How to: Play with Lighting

Hi everyone, I'm Sandra from MyDubaiMyCity.com and today I'm going to be giving you a few tips on how to play with lighting.
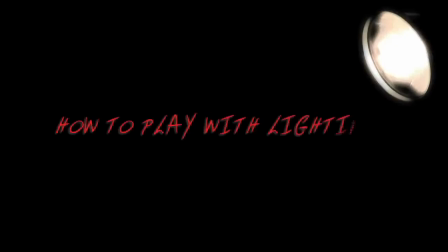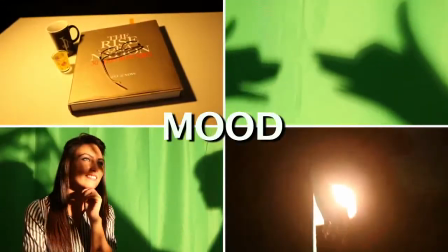When it comes to lighting up a set, the most important point to keep in mind is the mood of the scene.
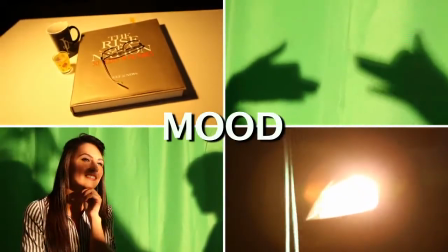The right light can help communicate the mood without having to use any words. Let me show you some simple lighting techniques with the help of examples.
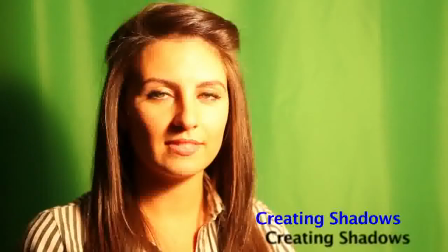Creating shadows. Shadows are usually used to create mystery.
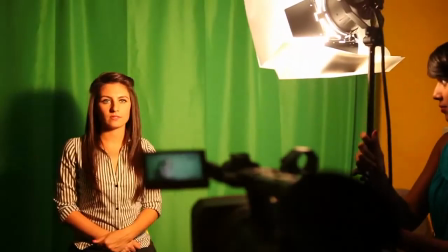Although we are taught in film school how to avoid shadows when we film, shadows can in fact be our friends if we learn simple techniques.
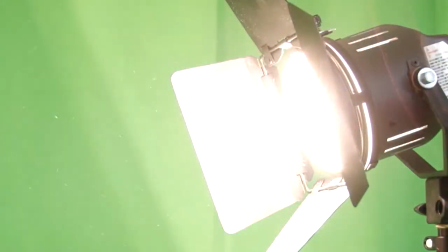Fresnels give you the best looking shadows and light control.
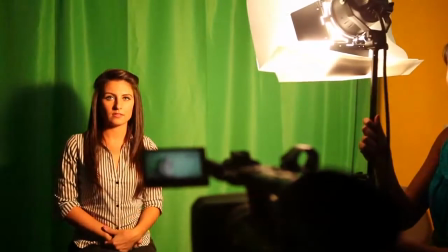The further away you place your light from the camera both horizontally and vertically the more shadows will define your subject.
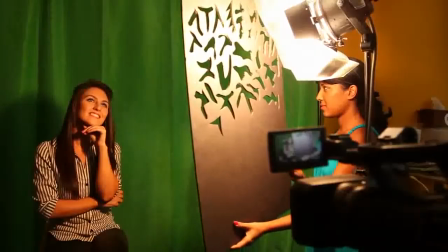One of the most simple yet dramatic ways to play with lighting and create shadows is by using Kukulorus or cookies.
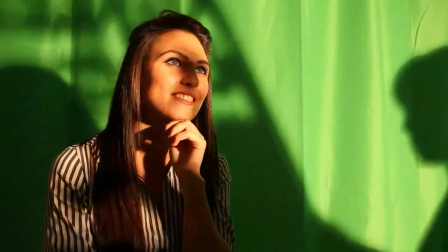Cookies cast shadows in abstract patterns and make it look like your actor is pondering into the wild with tree branches or window blinds beyond the horizon.
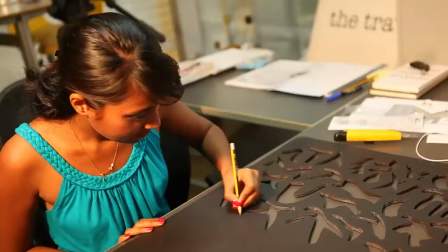And you don't even have to step outdoors for this. The best thing is that these are effortless to make.
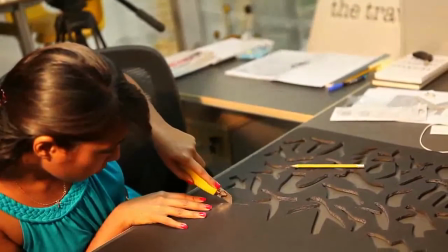Simply make cutouts that are abstract in shape with the help of opaque material like cardboard, plastic or even foam core.
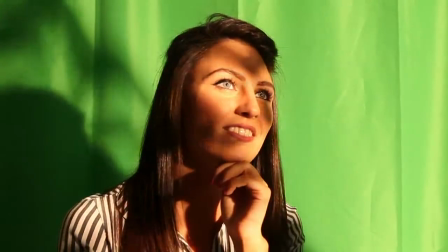I've used foam core. When you place it between the light source and the subject, intriguing shadows will form.
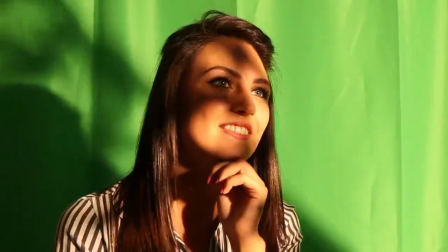The further away you place your cookie from your subject, the softer a shadow it will cast.
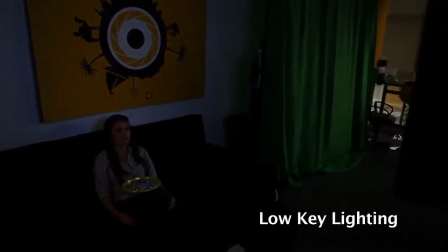Low key lighting The next way to play with lighting is low key lighting technique. This is the simplest.
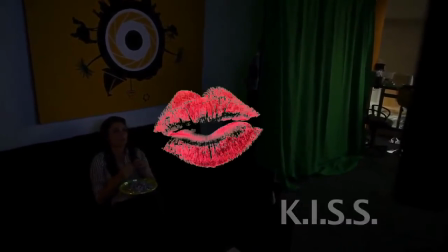All you need to keep in mind is kiss, or in other words, keep it simple, stupid.
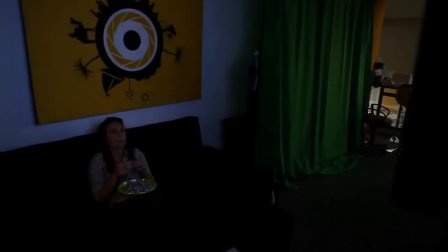The key here is to play with existing light and not add any harsh lights to a set.
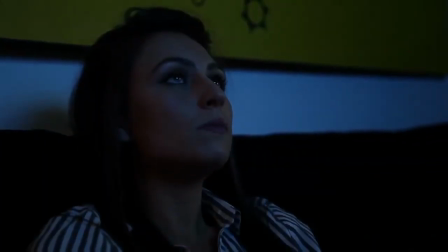For example, if you want to create anxiety in a simple relaxed scene of a person watching TV, use only the light from the television.
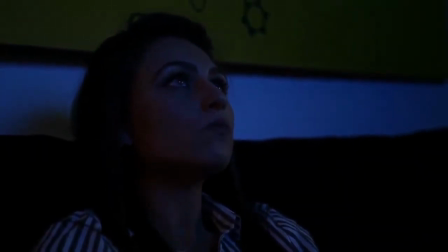This sets the perfect mood with minimum effort. Another example of simple low-key lighting is a street scene.
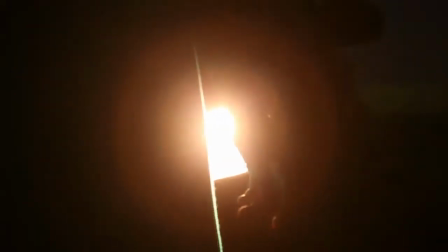Instead of adding in extra lights, use the plenty of light options that already exist. Once you've found your perfect street, try shining your car headlights from behind and slightly to the side of your subject to create a nice rim light to add drama to your scene. Or you can even have the car placed right behind the subject to get that deer and headlights look for additional drama.
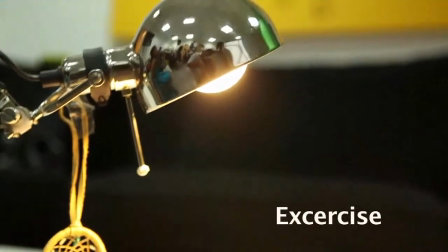A great way to understand low-key lighting is to set up a single lamp on a table in a well-lit room.
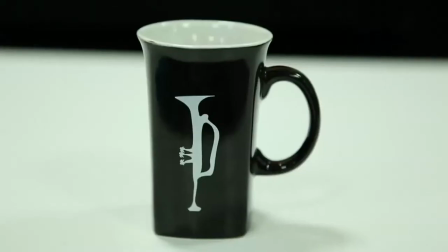Place a few items on the table like a shot glass, a coffee cup, a pair of glasses and a book.
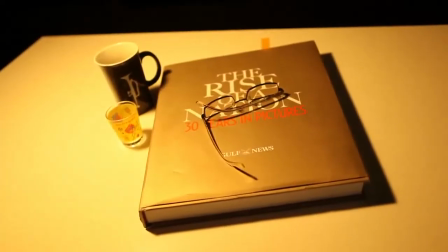Arrange them in a natural way and turn on the lamp. While recording with only the lamp light on, leave the rest of the room dark.
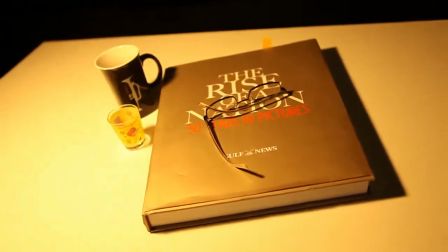Wait 25-30 seconds and turn on all the lights in the room.
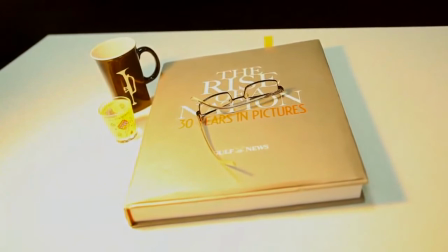You will notice how the scene changes from a dramatic, perhaps somber mood to a completely different, less emotional mood.
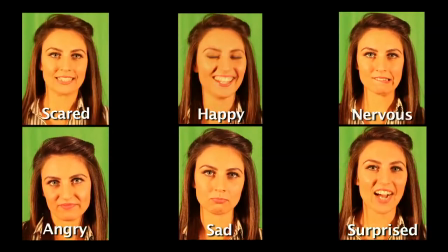Finally, don't be afraid to explore your own mood to understand how to create mood lighting designs and you'll be prepared for any assignment that may come along.
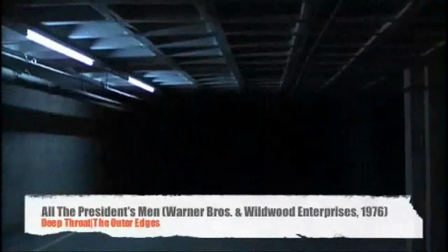Here are some examples of movies where directors made an impact by playing with lighting. Have fun!
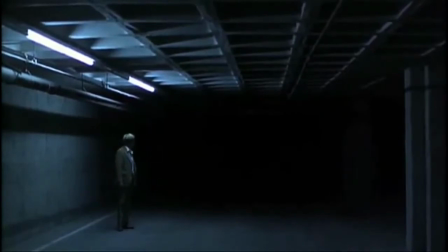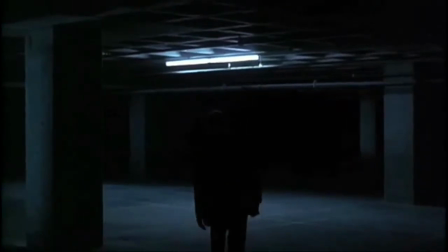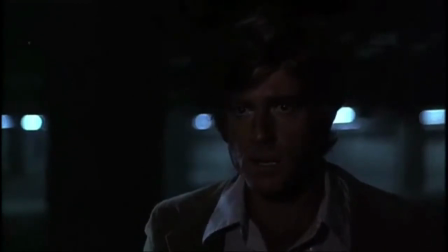You let Haldeman slip away? Yes. You've done worse than let Haldeman slip away, to get people feeling sorry for him.
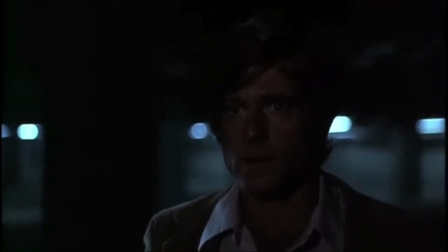I didn't think that was possible. In a conspiracy like this, you build from the outer edges and you go step by step. If you shoot too high and miss, everybody feels more secure. You put the investigation back months. That means we know that. And if we're wrong, we're resigning. Were we wrong?